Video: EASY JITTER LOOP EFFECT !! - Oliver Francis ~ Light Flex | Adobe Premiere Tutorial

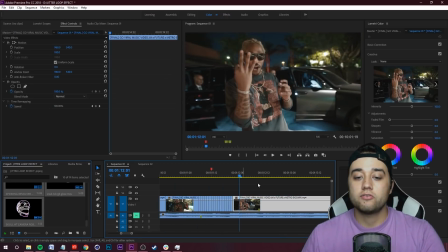(4:30)
I played it out and look how kind of oversaturated the jitteriness of it.
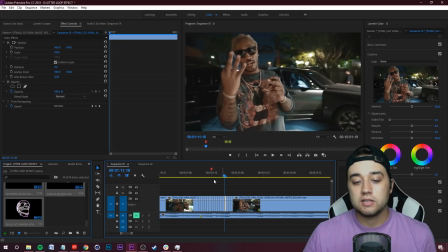(4:34)
If there's a lot of movement in the actual shot, maybe you shot it handheld, or maybe there's just a lot of things moving at once, you may get something that's a little bit too oversaturated.
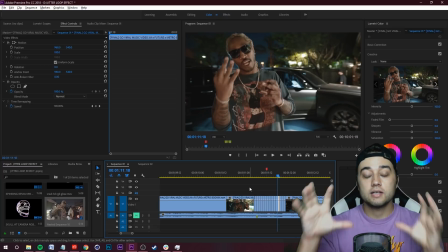(4:43)
It's a little bit too jittery. It's not in that sweet spot that you're looking for. What you want to look for is a relatively smooth shot that has one thing in the frame that's moving.
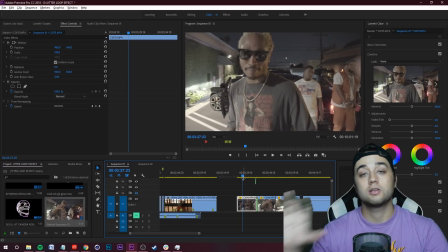(4:51)
Some of the shots in the Oliver Francis video were in slow motion. I think one was normal, one was slow motion.
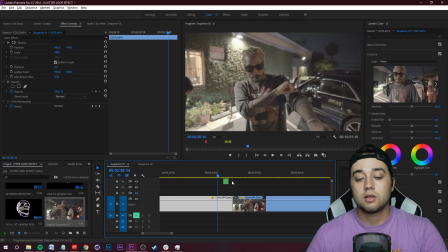(4:57)
So let me show you the difference. Basically, slow motion, it's just going to smooth the jittery out a little bit more.
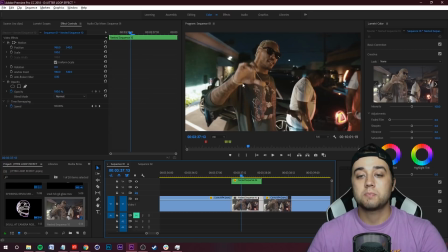(5:03)
This is 24 frames per second, tiny bit more jittery. I picked a good spot in this video, so It's not as crazy as that bad example that I showed you.
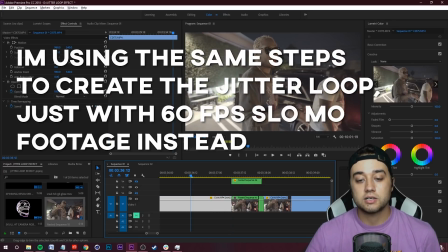(5:11)
Now, if we hide this layer, this is the raw footage, and I just pulled the actual 60 frames per second footage.
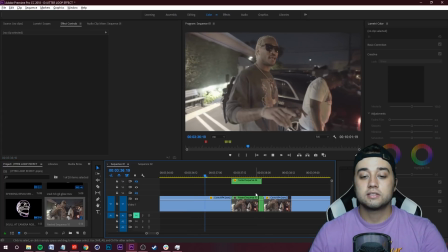(5:16)
This is 24, this is 60 frames. This is just a bit more smooth when it comes to the jitteriness.
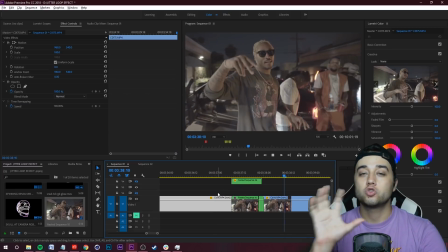(5:22)
It's not as crazy. There's not so much things moving around in the background.
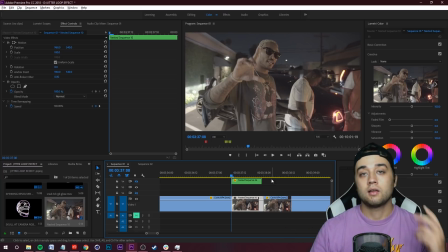(5:26)
So I mentioned at the beginning of this, I sat down with this, I experimented. Let me show you two little simple but interesting effects to bring this to the next level.
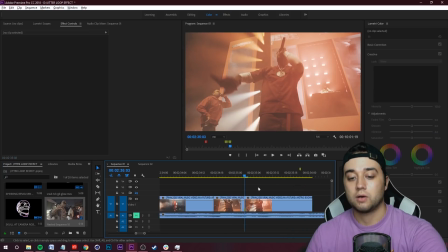(5:34)
Just add another element dimension onto this. So I'm just gonna start the effect from scratch in case you missed it the first time.
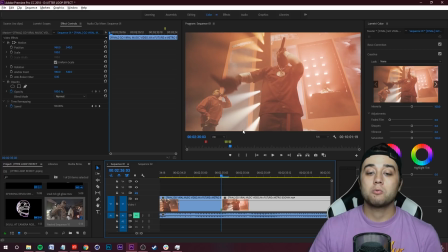(5:40)
What you wanna do is find the place in the video where you want to create the effect. This is a shot where there's not a lot of movement except for his arm going up and down, so it should work well. Click Control K to make a cut where you'd like to start the effect. Use your arrow keys, move over once, Control K to make a cut, move over another time,
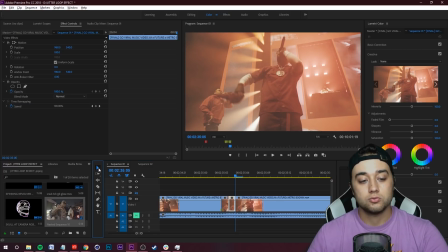(5:57)
and then Control K or your razor tool to make another cut. Grab your end footage and just give yourself some room here.
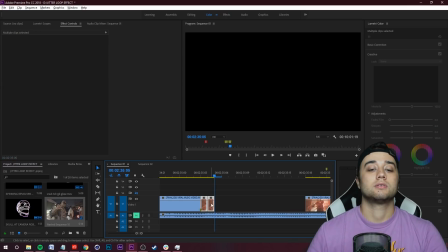(6:04)
And then it's very simple. Select your subclips, holding down Alt, drag those out.
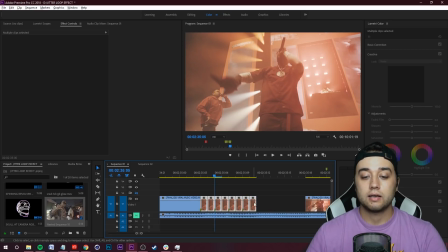(6:10)
Select, holding down Alt, and now we're making our looping jitter, just like that.
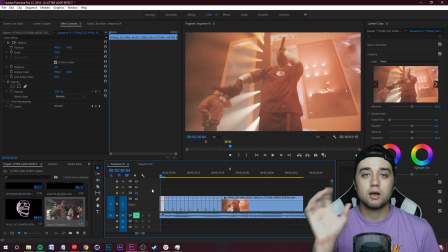(6:15)
This reminded me of that Muramasa 3D camera where it's kind of shifting perspective back and forth.
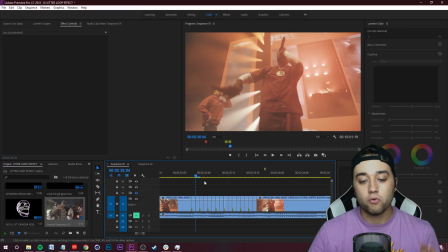(6:20)
Let me show you how we can build onto that look for this little jitter loop effect that we have going on.
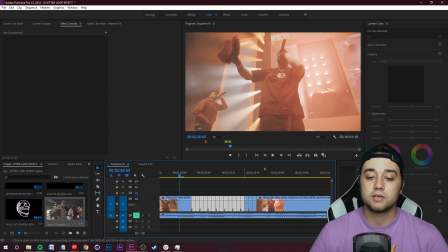(6:26)
So what you can do is you can actually select all these little subclips here, right click them, and then just select nest. That'll put them all into one clip. So they're all gonna be together. Now we can place effects on all of those little subclips at once.
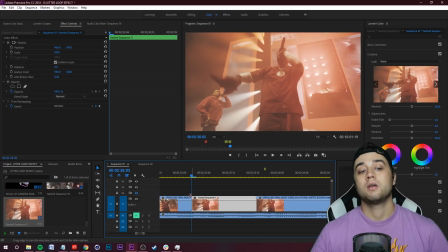(6:40)
We're going to select our nested sequence here. We're gonna click our little effects tab here. It may be here if you're working in the color workspace. If you're in the effects workspace, maybe on the right. Go ahead and search for the basic 3D effect. And it's under the perspective folder.
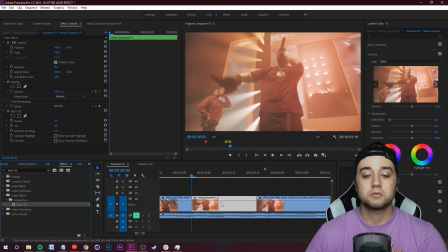(6:57)
Click and drag that onto our nested sequence. Once you've done that, go ahead and select it. Go up to your effect controls in the top left here, and you'll see your basic 3D.
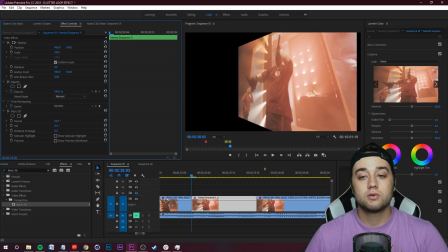(7:06)
Go ahead and open that up. So first things first, if we change swivel, you'll see that there's a lot of black space, so we want to get rid of that.
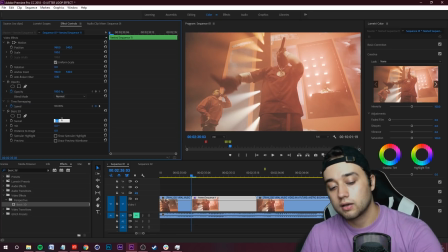(7:13)
Now, I found that a good sweet spot for this is using an angle of 8 and negative 8.
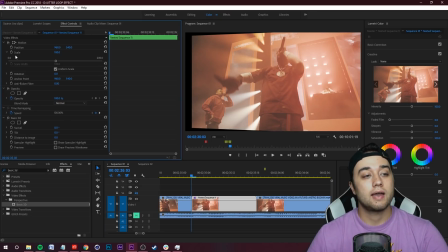(7:18)
Now, you're going to want to compensate for this black space here, so we can grab our scale and actually just scale this up until we don't see it anymore, like that. Now, go back down to basic 3D. Go ahead and keyframe the swivel at your starting position here. And we're gonna move a bit. So let's maybe move, it's depending on your clip, how long the jitter is.
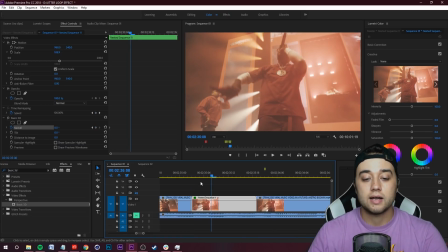(7:38)
I'll just hold down shift and maybe move 5 frames. So click, hold shift, arrow key once.
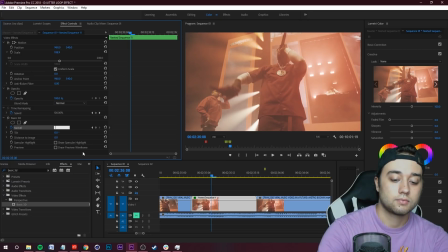(7:44)
Now we're gonna go ahead and set this to negative 8. So we've made a keyframe animation.
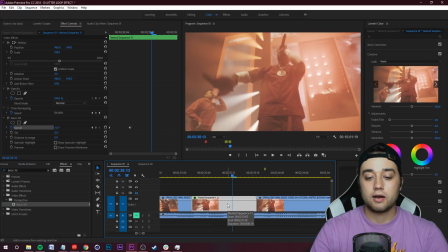(7:52)
And now we can hold down shift, right arrow key once again. Let's make this 8.
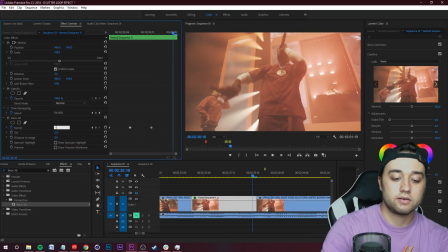(7:58)
Hold down shift, right arrow key again. Let's make this negative 8. So you're seeing we're making keyframes every time we do this.
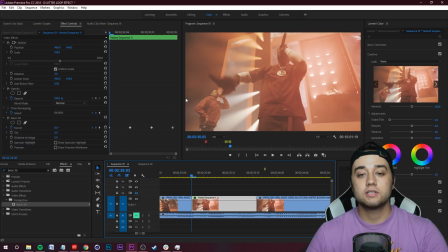(8:05)
And now we've created an animation where if you look at the edges, now the perspective is gonna be swiveling back and forth.
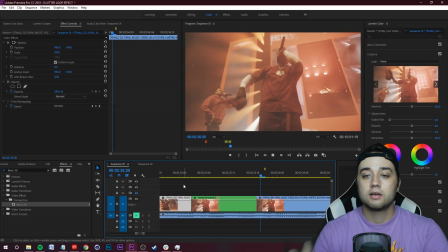(8:11)
So it kind of does make it look like that Muramasa kind of different perspective, which is pretty interesting.
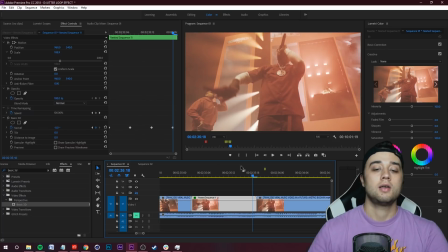(8:17)
On this clip, it looks a little bit too artificial. Like I said, every clip's gonna be different.
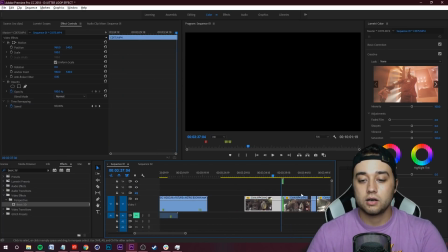(8:21)
I know that I tried it on this clip over here, and I think I got a lot better result.